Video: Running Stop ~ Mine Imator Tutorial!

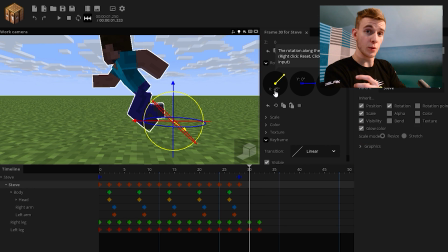[4:15]
See, the problem here is my character is rotated 45 degrees because of my running cycle.
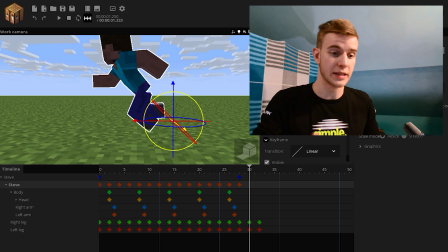[4:20]
It does look good when the character is running, but when he's supposed to come to a stop or a start, it's kind of awkward to get him in there and out of there. So we're going to have to deal with rotation here, which is going to be our problem. Rotate him and adjust the leg.
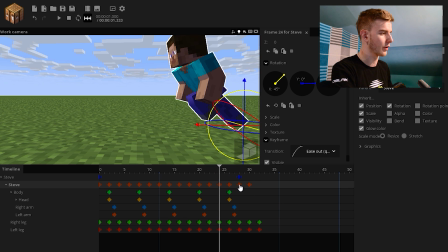[4:34]
I'm just gonna try to keep what I've done here because I kind of like the way the legs move here. I'm only going to use the body to move him up and down and rotate him,
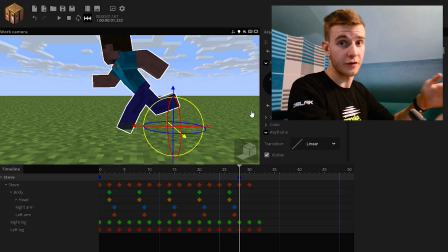[4:41]
and the folder here is going to serve for moving him left and right, because I can use different transitions for keyframes and such,
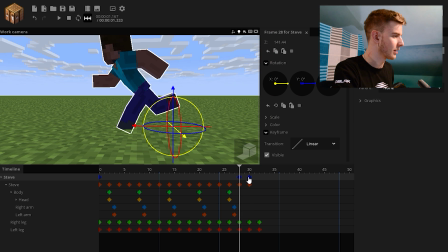[4:48]
so I can keep him on track. So let's just adjust the movement here. So the first step actually looks pretty okay so far. This leg should be here. This leg should maybe be more extended, and this should be positioned upwards.
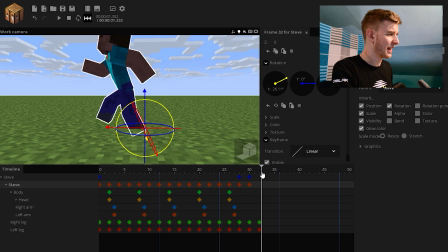[5:00]
This, however, doesn't match anymore, so let's adjust it. And the legs here are going to need to be changed because he is now standing like this.
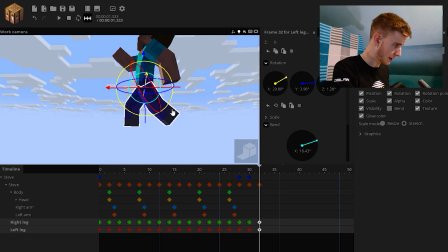[5:08]
And we're gonna make him like so, because the ground is horizontal. Discovery of the year.
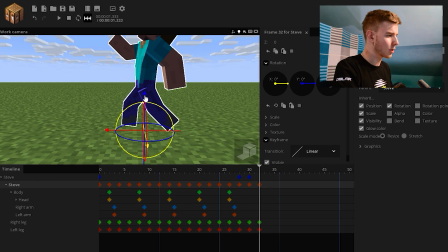[5:13]
Now, this might be a bit of extreme, so we're going to adjust it. Don't worry, it's going to look nice at the end.
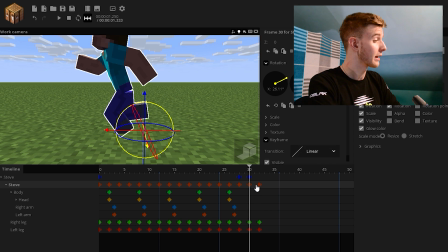[5:19]
You should get a preview at the start of the video. Like, I think I edited it in, so you should be able to see how it's going to look like.
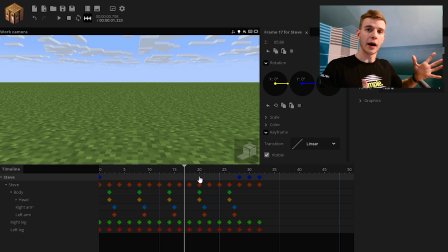[5:25]
Don't worry, we'll get there. Actually, it looks pretty okay. Don't mind the body. The body is going to be animated later, but what we have now is pretty okay.
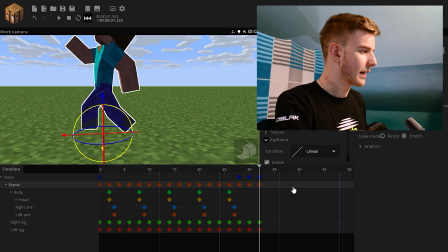[5:32]
So, this is where we are right now. Came to a slow stop and made a step.
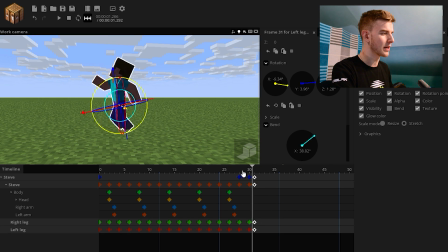[5:37]
We could say it's okay. Maybe let's try to make this faster. Yeah, why not?
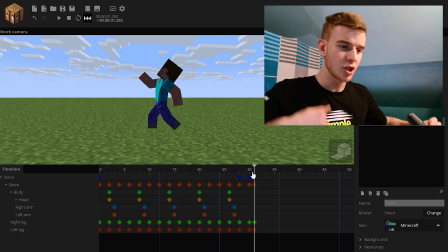[5:40]
It could be fast, because it looks realistic, like he's trying to actually make a stop, like a solid stop. Of course, he still has all the momentum from before, so the force is pushing him forward. Like when you're running and you jump, you're still going to move forward because of all the force you have from before. This is the force I'm talking about. He's still going forward. So we're going to make him stop leaning on the front leg to stop it.
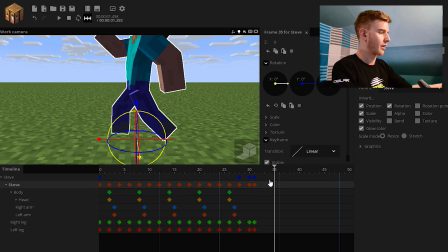[6:03]
So here, I don't even need to turn the body anymore. I can just use the folder. What I need to do, he is now going to lean on the front leg. So I want to bend this front leg and I want to adjust the body for him to be standing on the front leg.
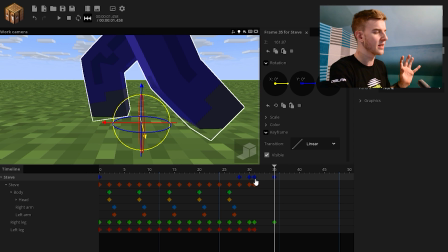[6:16]
So if the front leg was here before, it went down. Okay, this is pretty good. You can be more precise if you want to, but I really want to be fast here.
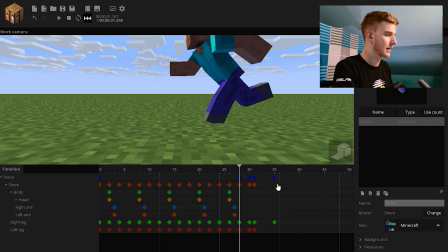[6:24]
So see what I'm doing? This. Maybe make it even slower, maybe.
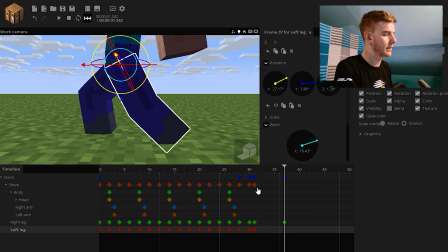[6:28]
Now this leg should all obviously be adjusted to be where it was before.
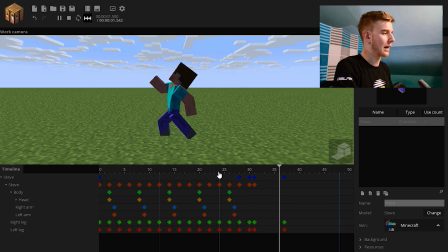[6:34]
That's pretty good. So far we have this now, but he didn't really move forward.
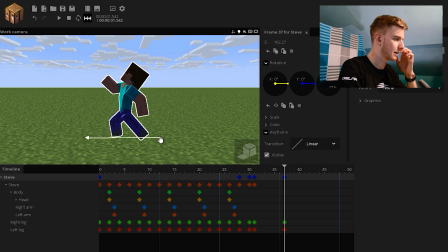[6:38]
So let's move him forward a bit.
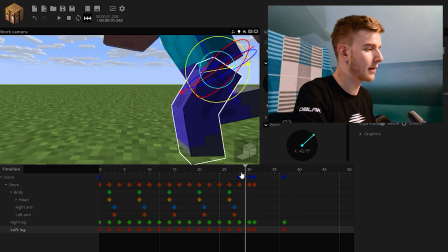[6:41]
This is why professional softwares like Autodesk Maya came up with IK handlers, because they make your life easier.
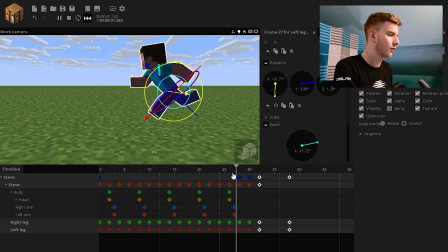[6:48]
Okay, it is a bit fast. Maybe let's move all this a bit backwards. Yeah, this is better.
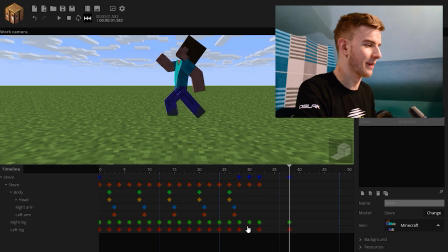[6:53]
So we can have a slower fast stop. We only need to put him back in his original pose.
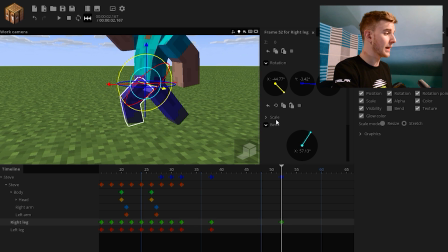[6:58]
So it's going to take this long and basically move this leg in its original pose.
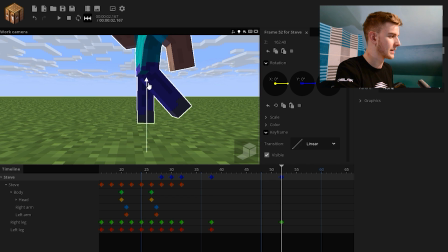[7:04]
Relax it a bit. This to this. Now we're going to adjust the stance of the body to suit the leg and add the other one later. This is a very simple method. Here we go. Wow, did I get that in first shot? Almost. Round of applause, everyone.
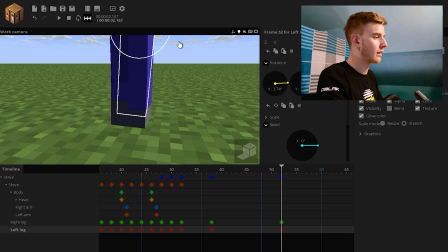[7:16]
And now simply bring the other leg in. We're going to add in-between frames to make it look nicer.
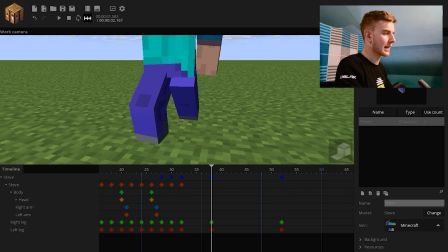[7:21]
I think it's not going to be that bad of a tutorial anyway. First of all, give an ease in and out to this because he's stopped here and he needs to have a slow motion in here.
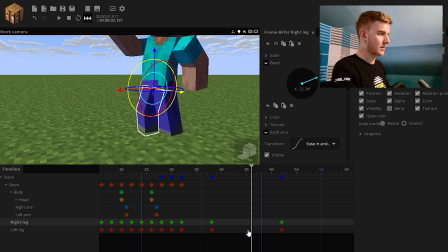[7:30]
In between of these two frames, this leg is going through the floor.
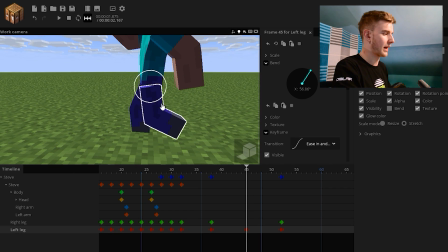[7:33]
We're gonna make something more realistic and we're going to bend so like it looks like he's actually coming here.
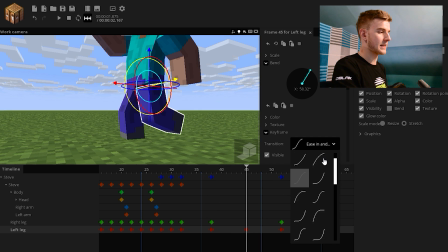[7:39]
But of course, adjust the transition so ease into the first one, ease out to the second one, so this all looks like a big ease in and out.
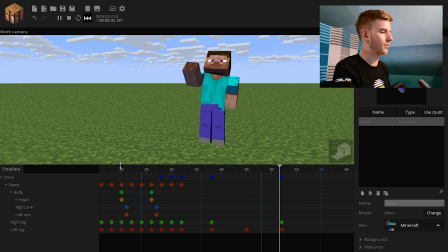[7:45]
So basically we have done this now. Up. Once we adjust the body, this is gonna look so much better.
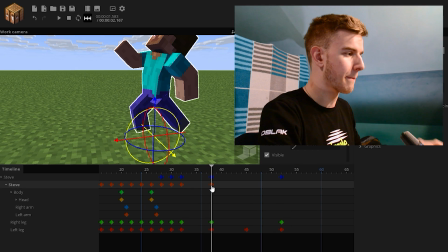[7:51]
He has made a stop, so when he tries to step back upwards, you usually, okay, I'm gonna demonstrate now. I know I'm blurry and out of the frame now, but when you try to step on your leg, you usually go forward and then adjust upwards. Oh, my head is gone. So we're doing this here. If you're in a dilemma, act the movement out. Watch yourself. What do I do when I try to pick myself up? And then do it in the program.
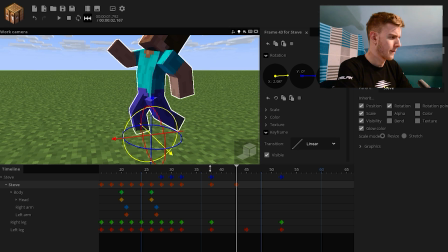[8:11]
It's very useful. I do it all the time, not even kidding. He goes forward, and also let's adjust him so his leg isn't glitching through the ground anymore.
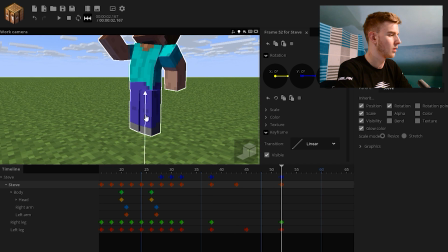[8:19]
This is pretty solid. We can adjust him so he's no longer bent forward and adjust him back.